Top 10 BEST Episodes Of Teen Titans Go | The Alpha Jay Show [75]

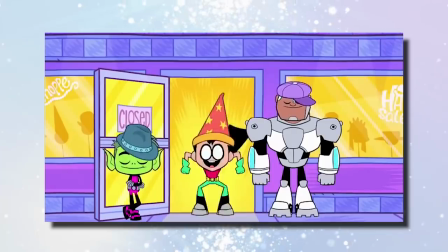This is because it's more of a montage than anything else, and I would just be explaining what's happening.
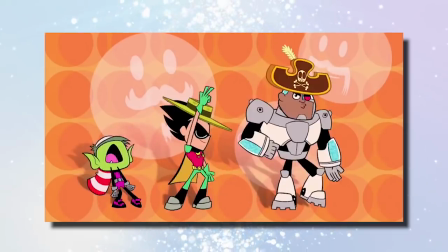It's random, it's silly, nothing truly remarkable, but they manage to split it up in chunks, so it doesn't really take up too much time.
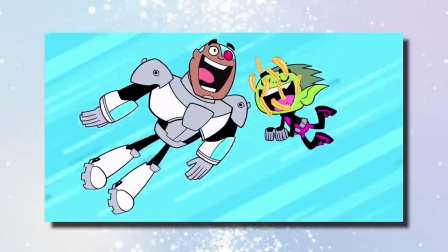Compared to if it was all at once, this episode probably would be lower, if not out of my list.
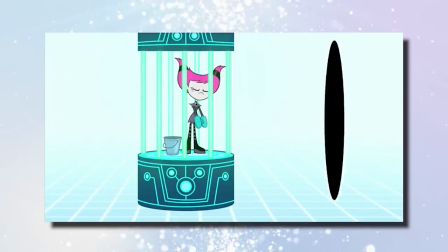So Starfire wants the help of the Hive member Jinx, who is currently locked up.
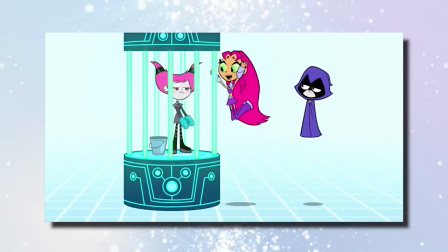I also do like how the heroes and villains do coexist here in this comedic take.
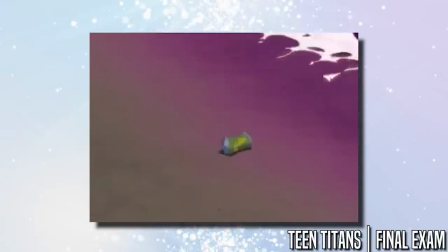I'm sure this wouldn't really happen this way in the original, but this isn't the original.
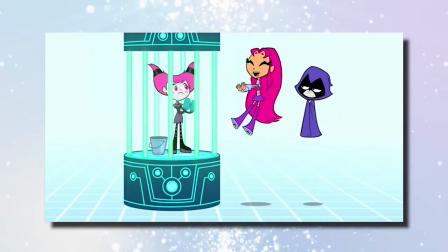It does make this entire vibe seem a lot more casual, and it opens up a lot of new opportunities for stories,
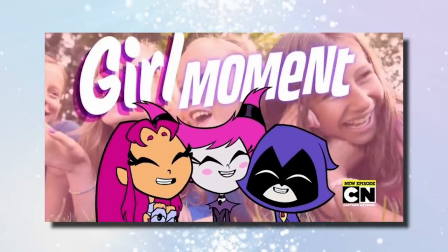which they do take with later episodes involving all three of these characters. They also opt for a cutaway gag.
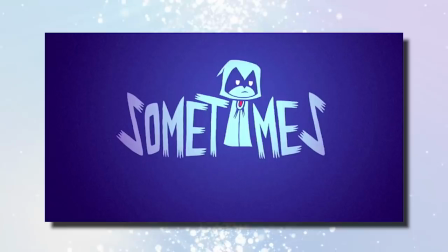Here to gloat again about putting me in prison? Ha ha, look at you.
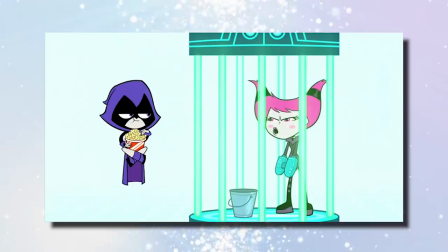You're in prison. I hate you.
They do these often in season 1 specifically.
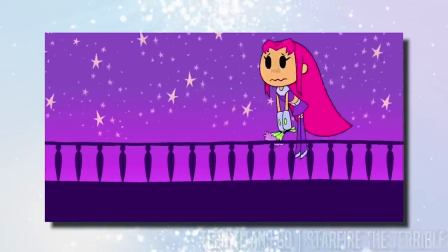In fact, Starfire the Terrible had a cutaway gag as well, so it's not new to the show. I do think that the background is quite bland and too still for the scene they're trying to work with.
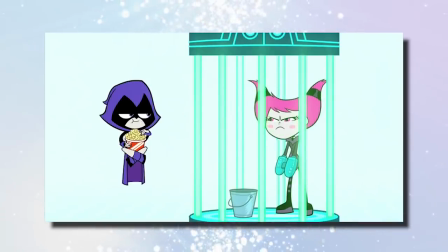In fact, a lot of this screams, "We're still learning!" with the small things like Starfire's jagged eye movement,
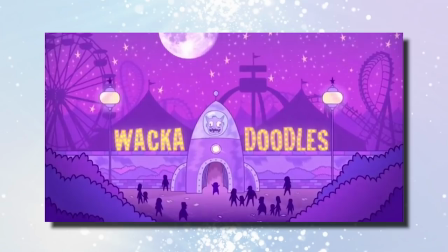or them not grasping the art of exposition shots without movement. The scene feels undone with so much focus on the people and mid-walking cycles.
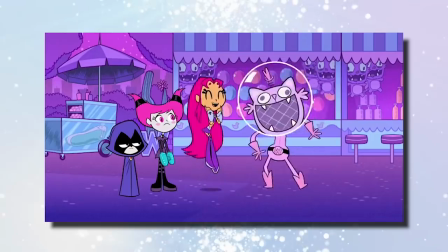Maybe a different color choice might have taken away from this, but I'm no animator. Starfire is easily amused by the entertainer at the carnival fair place.
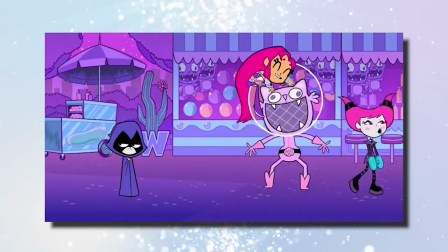However, Jinx remains unimpressed, and Raven still remains apathetic.
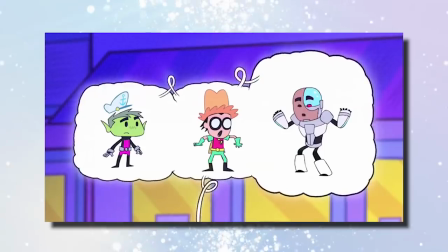Another Boys Night Out montage happens, they use the chibi designs, and we're back to Raven, Starfire, and Jinx.
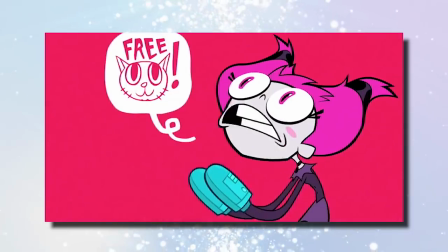Their dynamic of optimism, pessimism, and realism really do contrast well.
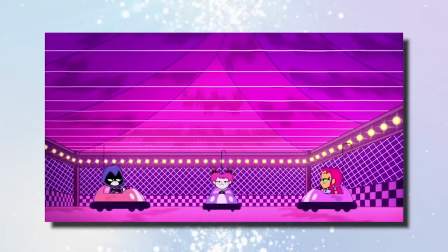I'll get to exactly why this ranks so high in a second, but Jinx offers to make things much more exciting after a boring game of bumper cars,
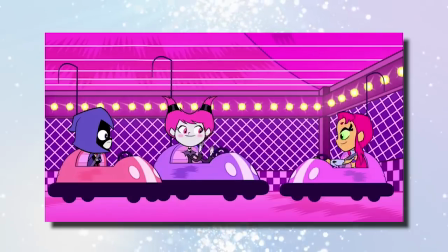and with her hand now free, they opt to ride the bumper cars around the pretty empty city,
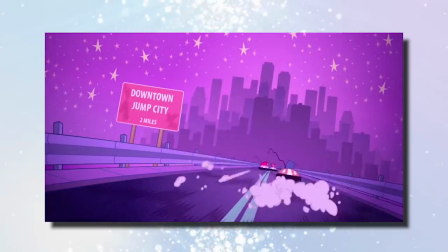catching police attention.
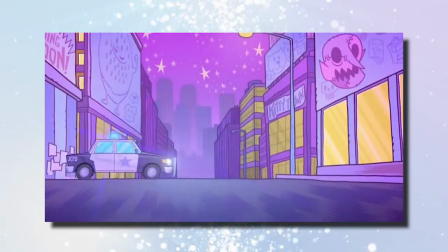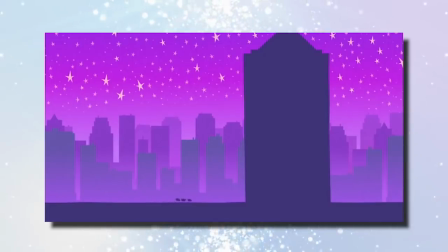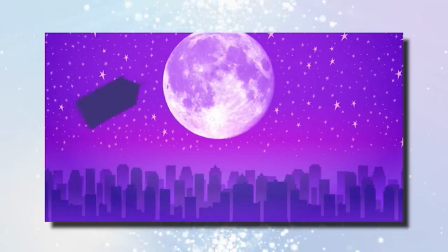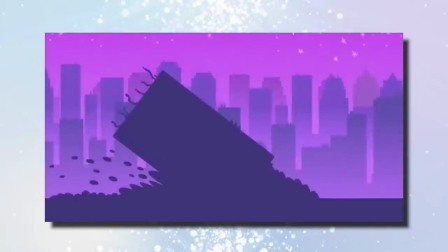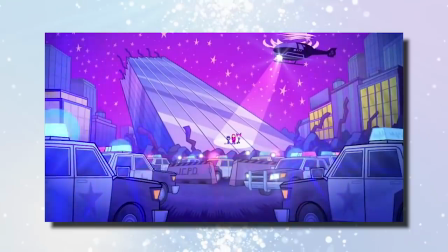First time I ever rode a building.
This is why the episode is ranked so high.
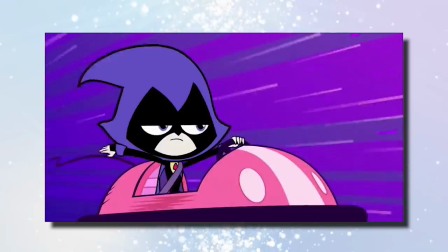If there's one thing that Teen Titans Go aspires to be, it's fun.
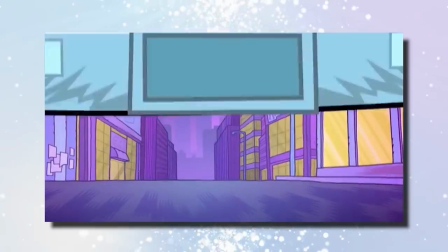It wants to be silly and fun. And what's more fun than doing essentially what they're doing here?
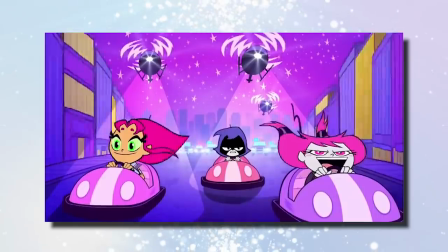The music that accompanies this entire sequence isn't bad. This episode puts a lot of time into keeping the personalities of the characters.
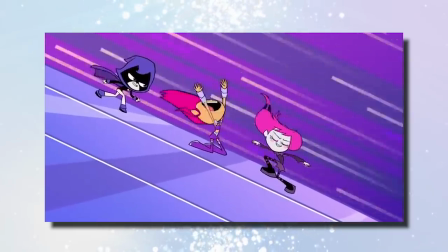Raven, finally, after riding a building, decides to have a little fun and show a little bit of happiness.
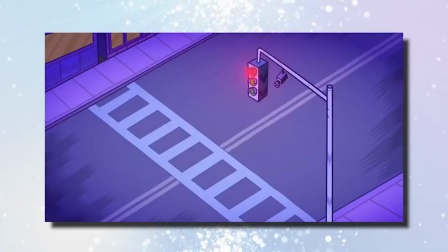They end up eating, taking photos, and having fun, which are common things that happen in a girl's night out.
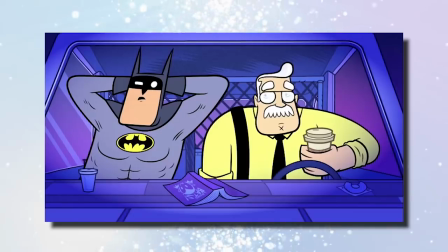Just not to this degree. They put in the effort to be fun, and it pays off.
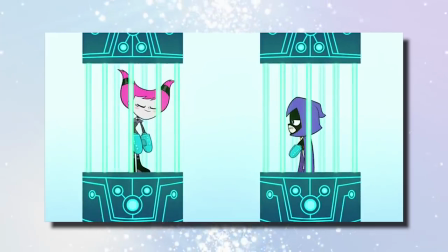Jeez, can she laugh without you getting all over her case? What? Ugh.
Anyway, Jinx openly admits that she had fun with Raven following suit.
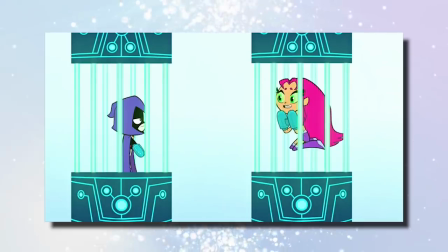Again, a nice moment that really ties the show together in a fun package that conveys the message that although they are a part of different allegiances,
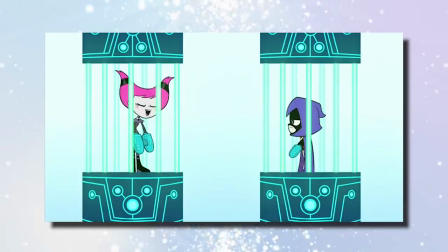that both sides can admit to wanting to have fun.
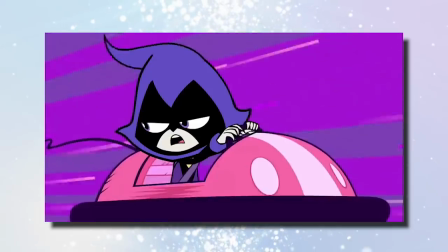Their fun just so happens to be riding a bumper car, outrunning police, and hitting a building with enough force to throw it off of its foundation.
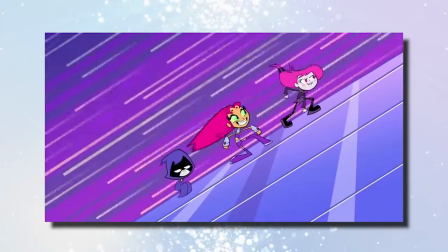I also like the small touch of Starfire combined with Jinx and Raven's blast destroying the walls of the prison instead of Starfire earlier.
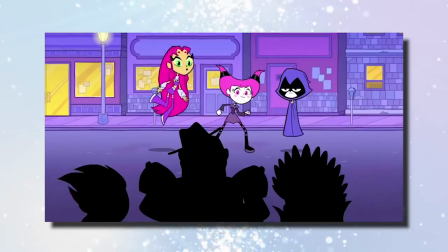They pass by the boys who had their version of a crazy night, but the boys downplay it as lame.
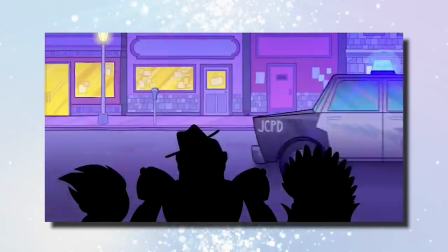But they run away only to be chased by cops and do what they previously did on their girls' night out.
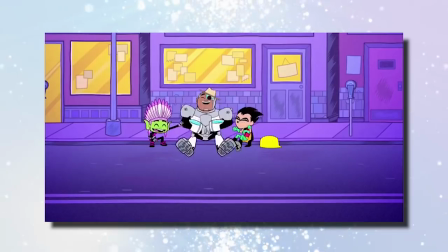Everything about this episode I love, aside from the boys' montage, which wasn't bad but just pales in comparison.
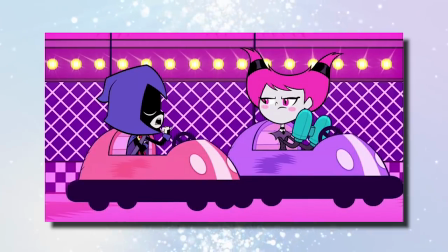It's a nice, simple, and fun episode.